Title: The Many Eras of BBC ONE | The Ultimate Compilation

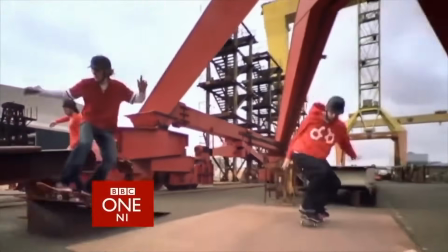Rugby is undoubtedly one of the biggest sports we enjoy here in the UK,
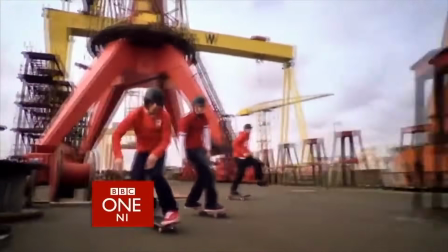so when it came time to create idents around the concept of rhythm and movement, the game of rugby has one element that would,
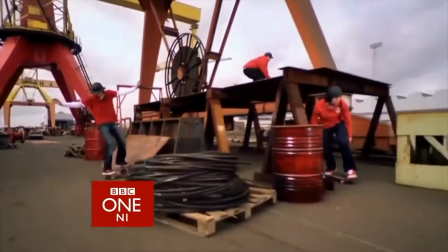in theory, fit perfectly with this remit. So let's take a look at the haka.
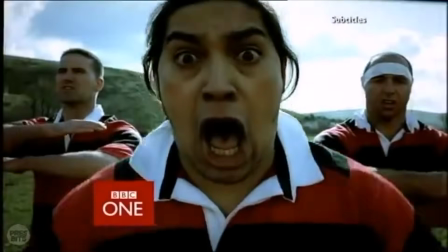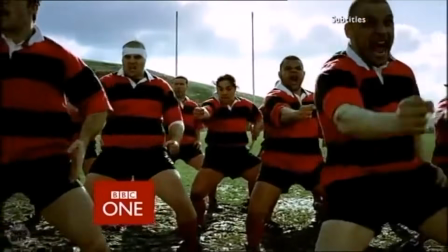Rivalries don't come much bigger than this. Now on BBC One, Gary Lineker introduces uninterrupted action from the match of the day, live.
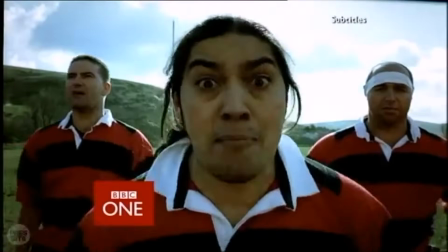Ah, cracking stuff. For those unfamiliar, the haka originates from Maori culture, being a traditional dance for the indigenous Polynesian people of New Zealand.
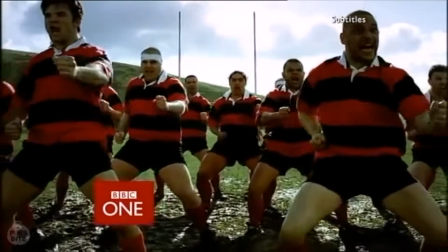It utilises your hands, feet, legs, body, voice, and even your tongue and your eyes.
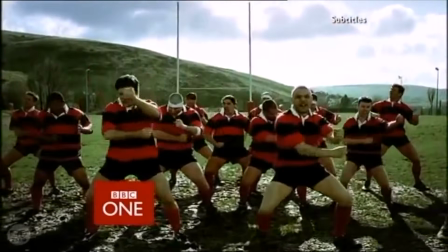If you ever catch New Zealand playing rugby, the All Blacks will perform the dance before every game.
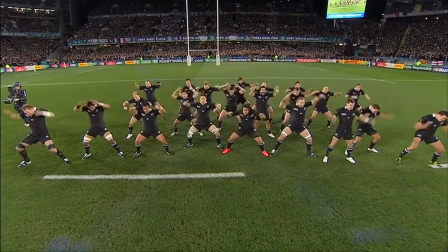Fitting then that where we start camera-wise is on a Maori native, Joe Hutley.
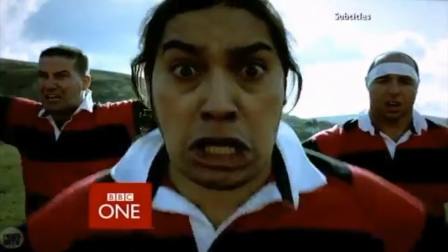He leads the dance while surrounded by several amateur Welsh rugby players, who join him in the haka.
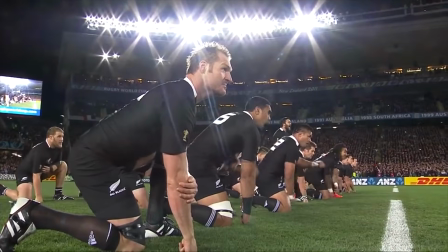The dance itself I've always found really fascinating to watch. The intensity of the movements and sounds comes across as something truly quite powerful, and that's no exception here.
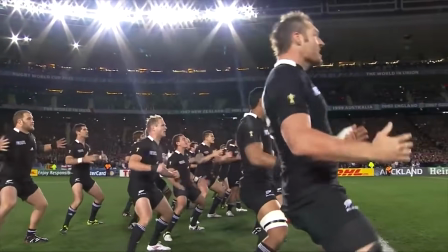However, this ident isn't without its faults.
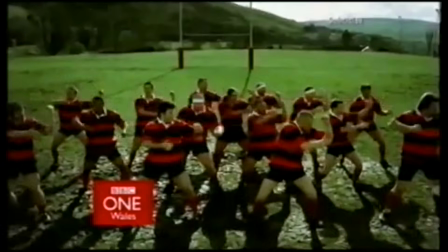Tom Cruise to the rescue now on BBC One Wales, and Mission Impossible includes strobing effects in the opening title sequence.
When it comes to TV idents, I've always been a big believer of synergy between audio and visual,
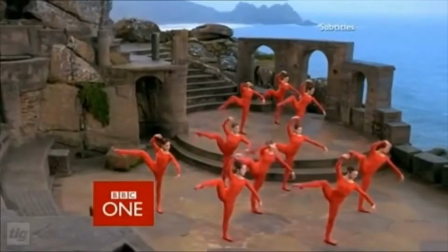that you can have the greatest looking or most interesting concept for your sequence going, but if the soundtrack used doesn't back it up,
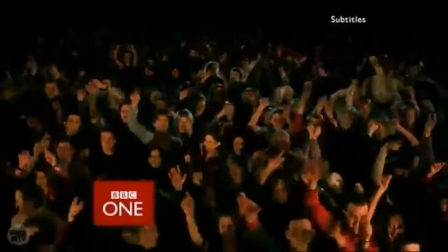then it arguably doesn't reach its full potential. To me, that's exactly what happened here with Haka.
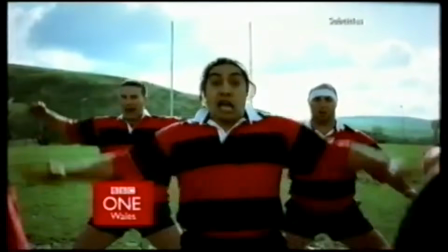Given that the dance itself is so loud and complex and intricate, known to audiences for building up to the start of a rugby game, it's a surprise to hear that the soundtrack doesn't match that.
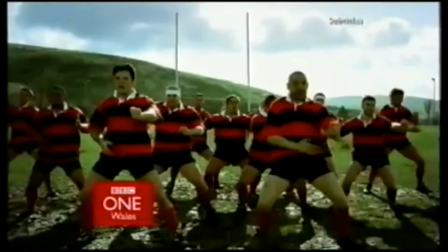Instead, we get a string arrangement, one which does use the recurring theme heard across the rhythm and movement idents, and in fact sounds more like an upbeat version of the ballet sequence.
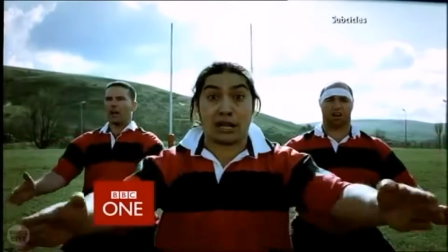And as nice as it may sound, I'd argue that it just doesn't fit at all with the haka concept. I feel the music needed to be louder,
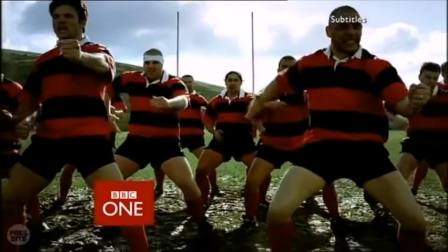more bombastic, more fitting for how general audiences often see the haka to be performed.
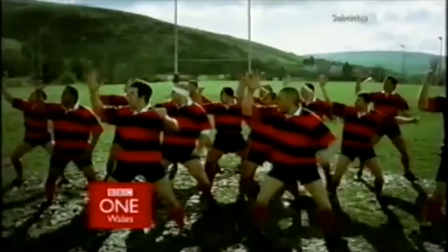You could argue the idyllic Welsh setting warrants a more serene soundscape, but I disagree.
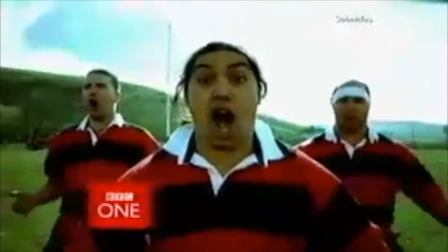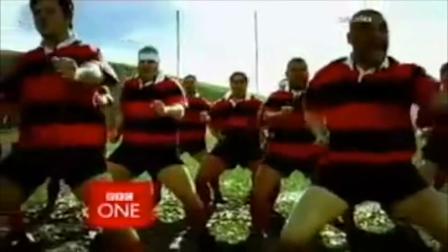A collection of pottery and ceramics that's just too big. It's gotta go.
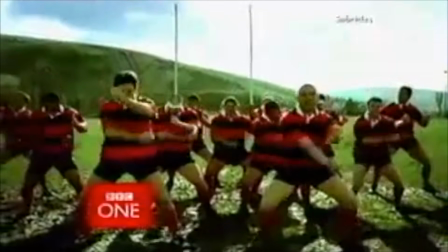Cash in the Attic hopes to sell it on for a bob or two in 25 minutes. After Neighbours.
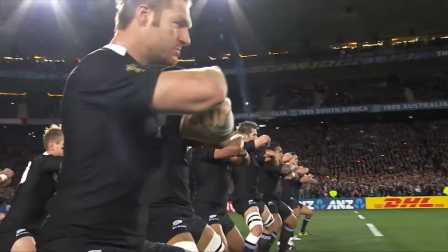Haka was seen amongst the launch batch in March of 2002 and was sporadically seen over the next few years, appropriately utilised to introduce sport-based programming.
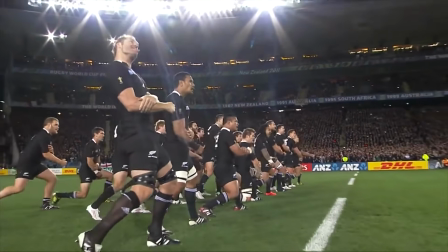However, Haka has the distinction of being one of only 2 idents from the rhythm and movement set to be removed from broadcast circulation before the set's retirement as a whole.
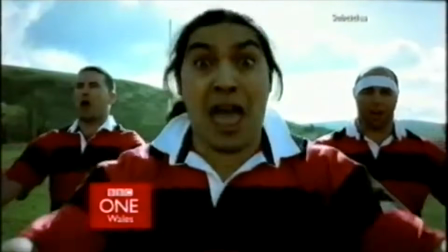This happened sometime around 2005 and was reportedly down to issues with music licensing.
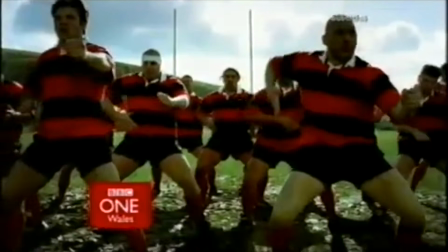Rather than remove the ident entirely, I would have seen this all the more reason to produce a new score, one that arguably better reflects the haka and how it's presented.
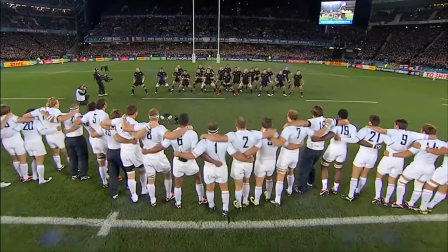Sadly, when a final montage of rhythm and movement idents was shown in late 2006, haka was not present among them.
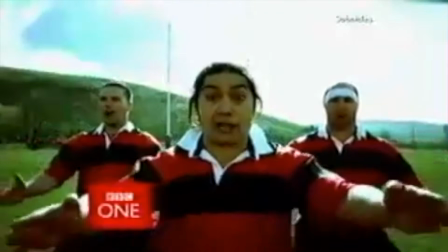20 years since its debut, haka remains one of the sequences from this set that rarely gets spoken about, aside from it being removed from the airwaves.
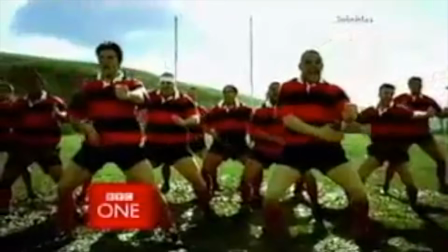Whilst I think the central concept is a striking one that is a great showcase for other cultures on TV, the lack of appropriate music just totally ruins the potential for me.
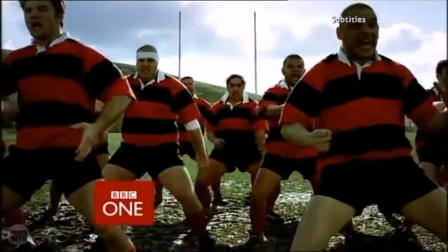Some will like it as is, which is totally fine of course, but I've always viewed haka as one of the greatest missed opportunities of the rhythm and movement set, one that with a few tweaks here or there,
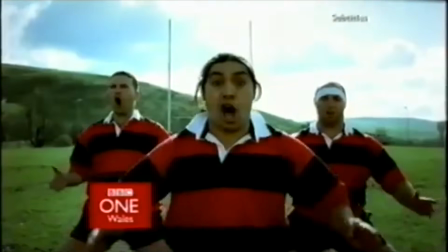could have become one of the most recognisable and most popular.
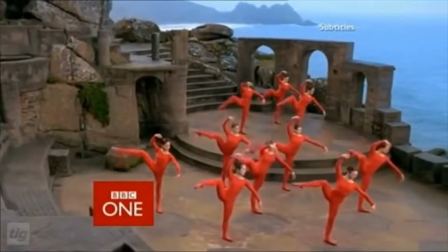Regarding different styles of dance, we've experienced several varieties in the rhythm and movement set so far,
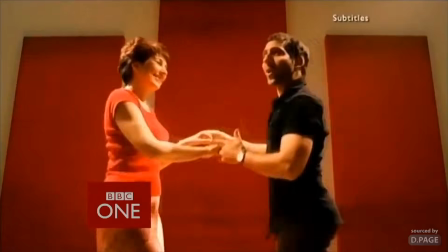including ballet and salsa, but one avenue of dance that I personally love is tap.
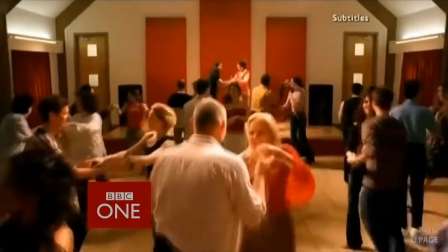Tap dancing is an art that, when performed with the right skill, accuracy and attention to detail, can create a piece that's truly stunning to watch or even perform.
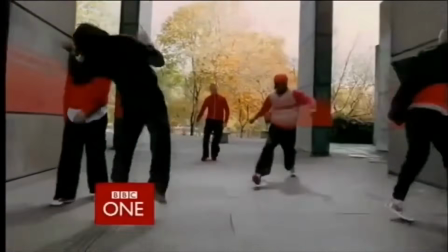With that gushing praise for the art form, let's settle back and watch the Tap Dogs.